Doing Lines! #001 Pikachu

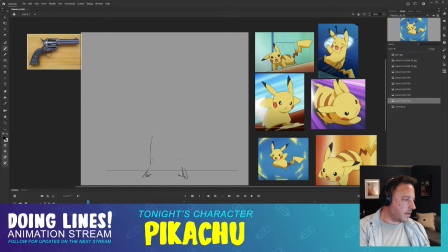41:34 Okay, I'll stretch them out, but not too much.
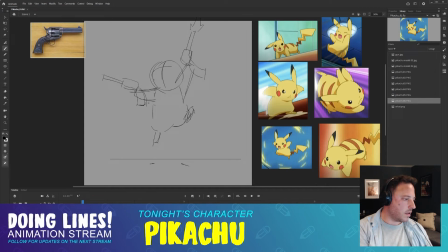41:41 Looking at my reference. Is he still two heads? About 2 heads tall here. I might need to inch it up a little bit. A little bit.
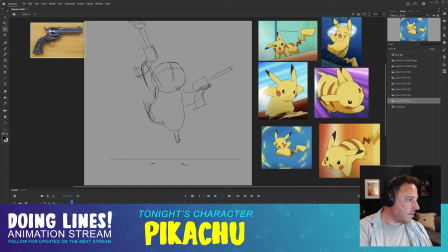Yeah. Okay, so this foot's already pointing down. Maybe we just lead that foot.
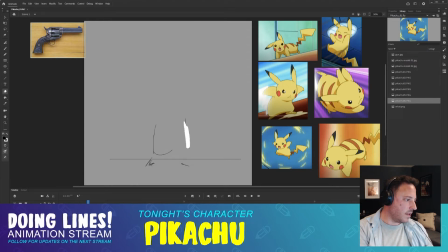42:21 And have this one kind of balled up. Again, good reference here. I'm gonna turn my onion skin on because I want to see. I'm gonna try and it's just gonna help me maintain the
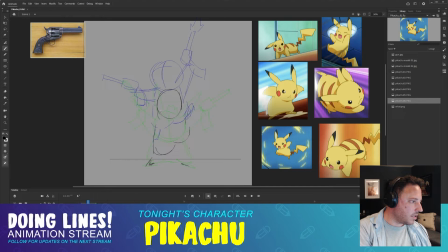42:43 a little bit of stretch. When something's moving fast, you can stretch it out. It just feels natural.
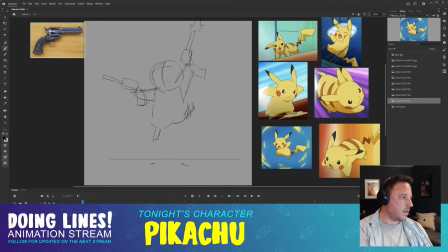42:58 Okay. There's the head. It's gonna be looking straight down where he's going. Actually, he lands looking down. So I want his head to be kind of like looking up.
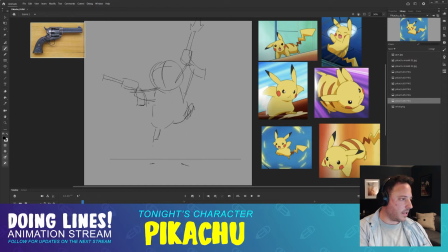43:16 It's gonna feel better going into that last keyframe. Up, down, yeah. And this foot, let's kick it up like it's falling.
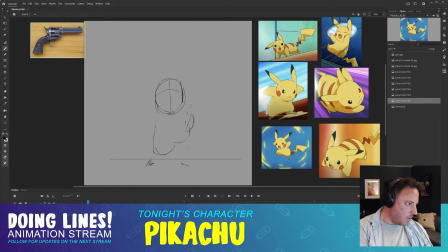43:29 It should be pointing more up than this keyframe, and then it hits the ground. It'll be a good impact. Maybe this foot's not all the way out yet.
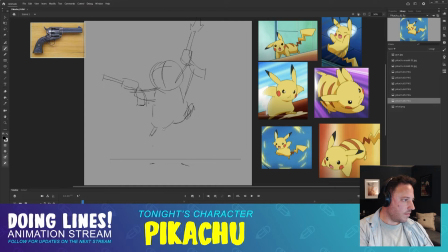Boom. Boom. No, it's not feeling stretched out enough to me.
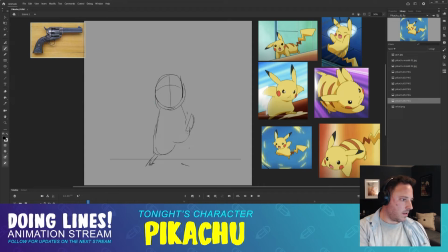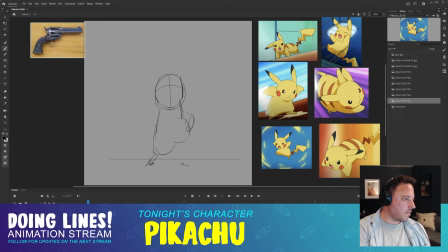There's a little haunch here. His knee, I guess. Boom.
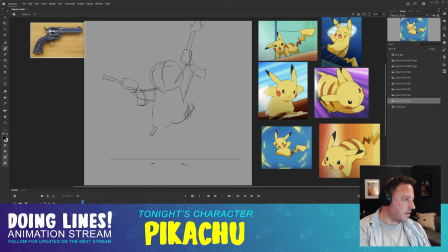44:30 Boom. Boom. Okay, so I want these arms to settle in this position. So when he's going down, I want them to be higher.
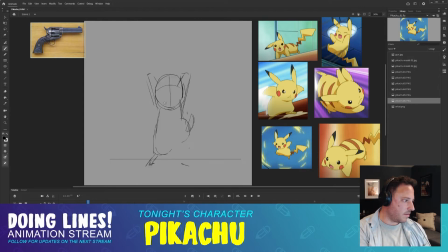44:49 And then come down into that position. So I'm going to raise the arms up here. Guns are going to be pointing up.
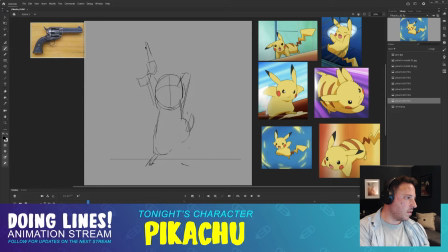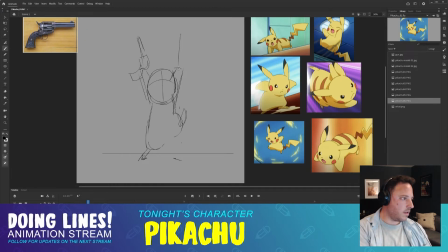45:12 This gun. Here's his hand, so I want to draw the
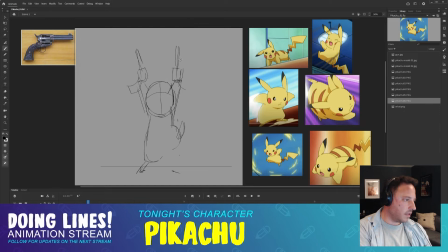45:28 good. So this has a little, it's going to look a little bit like it's kicking back from that shot too by going back up here. Boom. And here's where this fired off. Should do on the other one too. Boom.
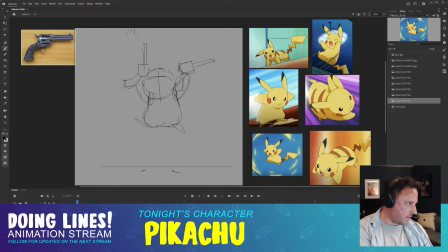45:45 A little bit of afterglow. Boom. All right, let's flip through here. Key, breakdown key, breakdown key, breakdown key.
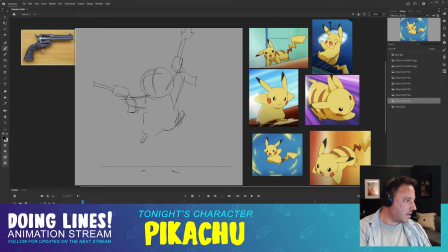Okay. Well, I think we've got something fun going on for sure. It's making me laugh. So we're going to have something interesting definitely by the end of this. Fun?
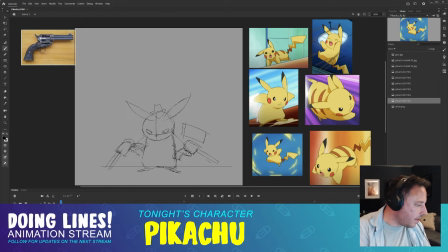46:24 Absolutely. Okay, so I'm going to start adding frames to these keys and breakdowns in my timeline and try to get this feeling good. So
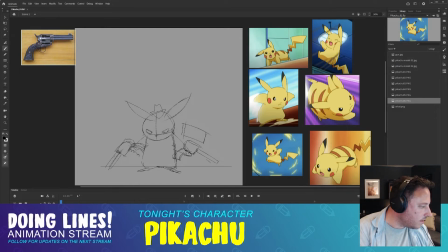46:42 I'm going to hold on this first frame for a while so let everybody know what's going on. Add a few frames here.
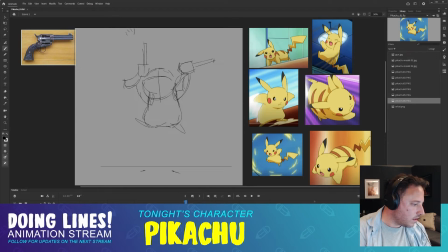47:03 Let's just add one, two, three, four. Let's putting these out to 4 frames just to see how it's going to feel, the speed of everything.
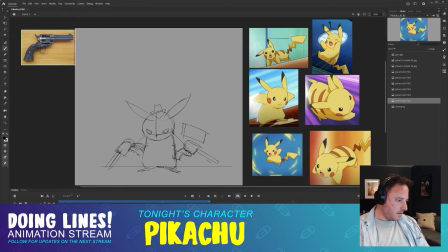47:19 Let's put a loop point here so we can watch this play over and over again. Okay. Okay, yeah.
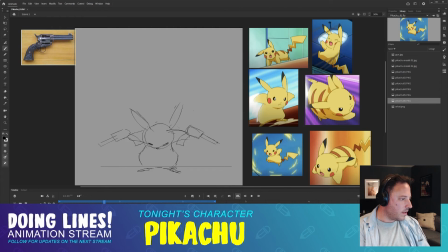47:36 Now, this gives us a starting point, but that's not feeling good as far as timing goes. Boom, boom. Boom, boom. I really want to build up this jump, so I'm going to hold this for longer.
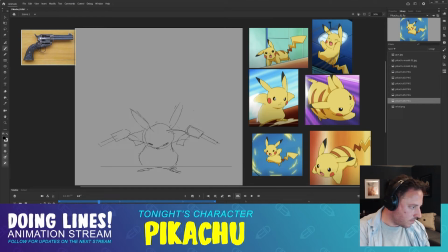Boom. And this for shorter.
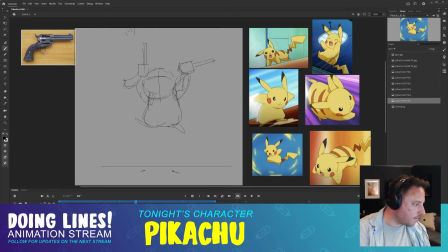48:13 This is too long of a frame. Just working on timing. So I'll hold that for 2 frames. There's 4 frames. This is going to be too long because this is a quick frame. This is going to be, boom, landing on the ground.
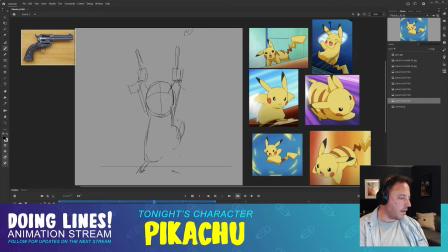48:33 I think. Let's see how it feels. We'll give that 2 frames. And I can already tell we're going to need another frame here to interpret what's going on.
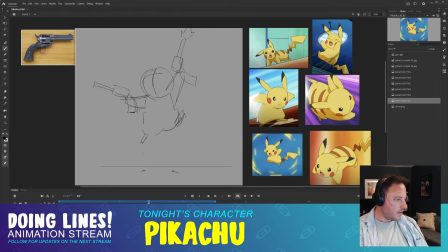48:52 It's feeling a little bit too choppy. My brain is still having to figure out some part of it. Okay, let's see what this feels like. Yeah. Okay. Pika Pika.
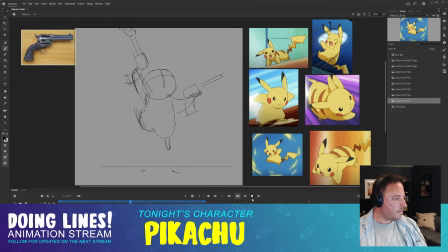49:12 Pika Pika. Pika Pika. That's better. Chika Chika. Okay. I'm gonna stick with that for now. I think we know what's going on here. This is okay.
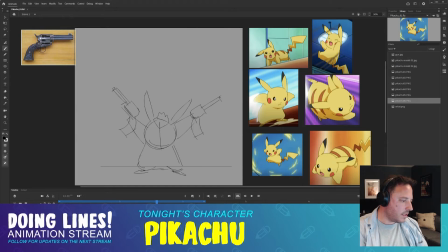49:31 I just need another frame between these two. I mean, we're gonna pad it out so it doesn't feel like it stops so quickly. But I just, in my brain, I need another frame here.
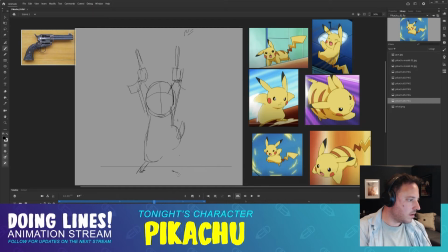Is it on this side or this side I need it?